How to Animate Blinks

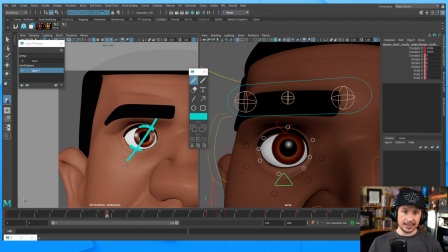(49:40)
This creates an angle to the eye. It's more appealing, more interesting. So very basically, we can pose out the eye like this. And new mic?
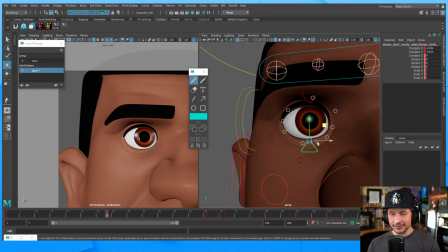(49:51)
No, This is the mic I usually use. I just usually have it way down here, but I've been told that the sound is so much better when I bring it up closer, so I figured I'd give it a try. And if people prefer the sound like this, let me know. If you prefer it further down, also let me know.
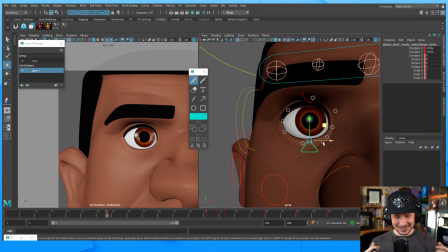(50:06)
I will say definitely when it's up here, I tend to get like, I move my hands a lot and I'm always afraid of punching it.
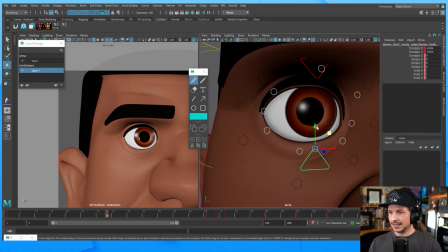(50:16)
So let's take this eyelid here and just maybe add a little rotation to it. The eye corners can also be adjusted. So for example, if a character is smiling, this corner is going to be higher. If they're sad, it's going to be lower.
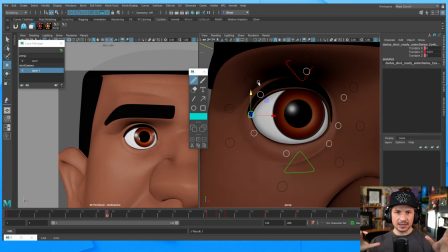(50:32)
In this case, we're just going to leave it at a neutral. We're not going to go too far on posing. But you want to pose the eyelid based on what the character is feeling. So already we've got an eye pose here.
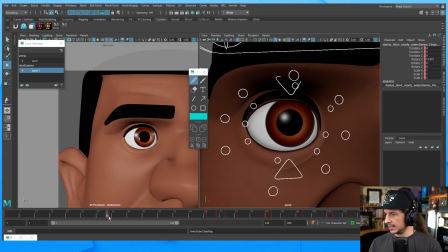(50:48)
And I think I've got one key extra there. So let's just compare. See that? It's not a huge difference, but suddenly this eye seems more active. It seems more alive than this one where the skin just doesn't feel like it's affected by the eye itself.
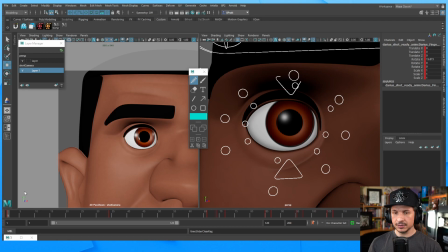(51:07)
Okay, so let's copy that over to our frame. Now we've got our start and our end. Let's block in the eye. Very basic blocking. Let's go to the closed frame. Frame 5.
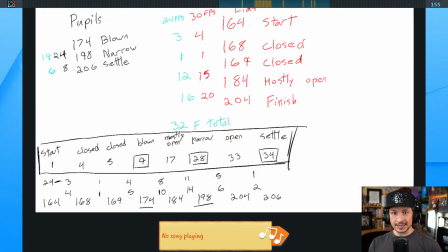(51:20)
This is where having all of your timing written out, if you plan things out, it's so much easier. I'm not going through and what frame do I have to go on? Where does this close?
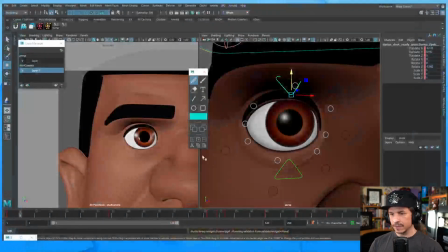(51:33)
Maybe here, maybe there. No. Frame 5, closed. Set a key.
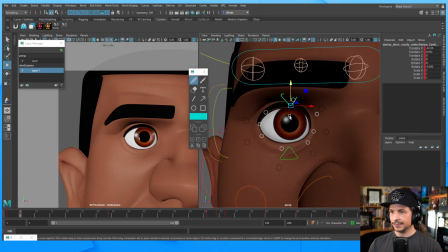(51:39)
There we go. Let's close the eye. Now, we learned some cool things. The eye does not do this. It does not go straight down.
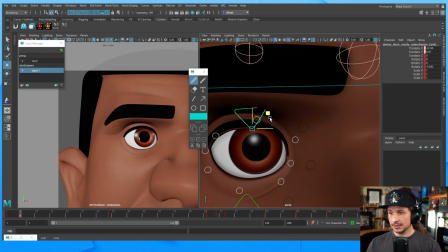(51:50)
It goes down and in. So I'm going to pull this over and in.
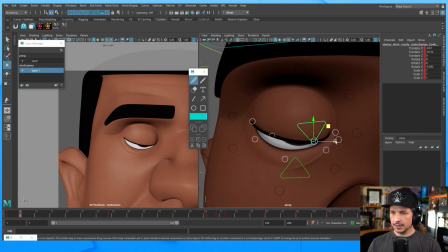(51:59)
And it's not going to be a huge difference, but it's essentially that line weight right there. See how we can pull it over just a little bit. If your rig doesn't have the ability to move the eyelids side to side like that,
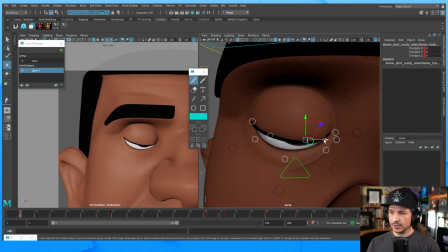(52:15)
usually you're going to have the fine tune controls right here, and you could use those to do the same thing. So this is going to come down. It doesn't go down all the way, all on its own.
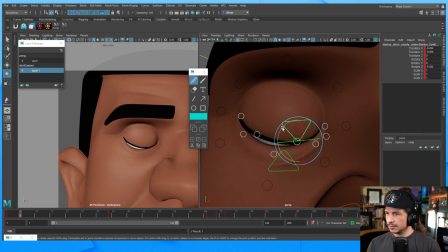(52:30)
So let's get like right around here, maybe something like that. The lower lid doesn't just go straight up. It honestly goes in more than it goes up.
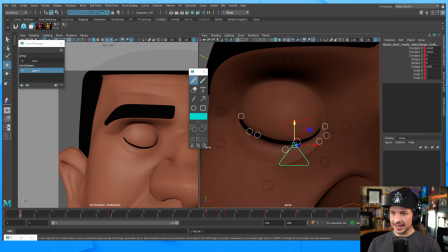(52:47)
So now we've got that. And see how the eye is closing correctly now?
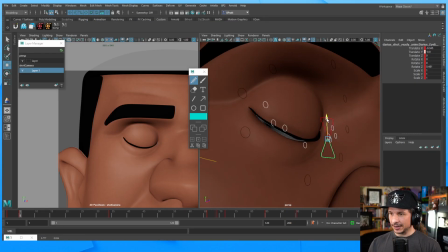(52:52)
Because we shaped things. Now, if you really want to, you can pose it to camera,
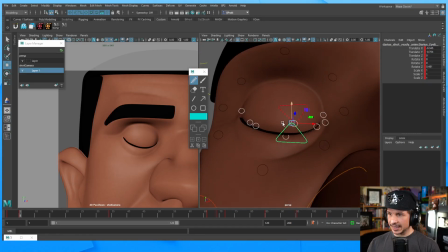(52:57)
or you can actually pose it here and really make sure the eye is nice and closed right there.
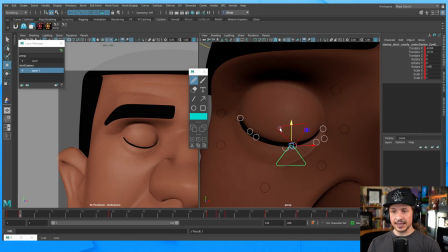(53:05)
Okay. So we've got that close right here. Frame 5. There we go. Now, frame 6. This is going to be the second close frame. We're just doing a quick block out right now. I'm going to add in all the secondary stuff afterwards.
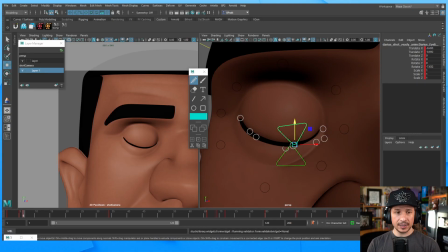(53:23)
So quick block out. Let's actually just take a quick look at our reference. See what we had.
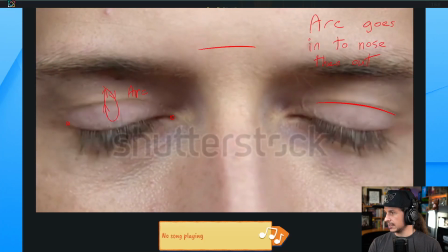(53:31)
So if you look at the closed frame, we have the first frame here, second frame. The eyes are starting to change direction. This is the ease. They've moved in at an angle.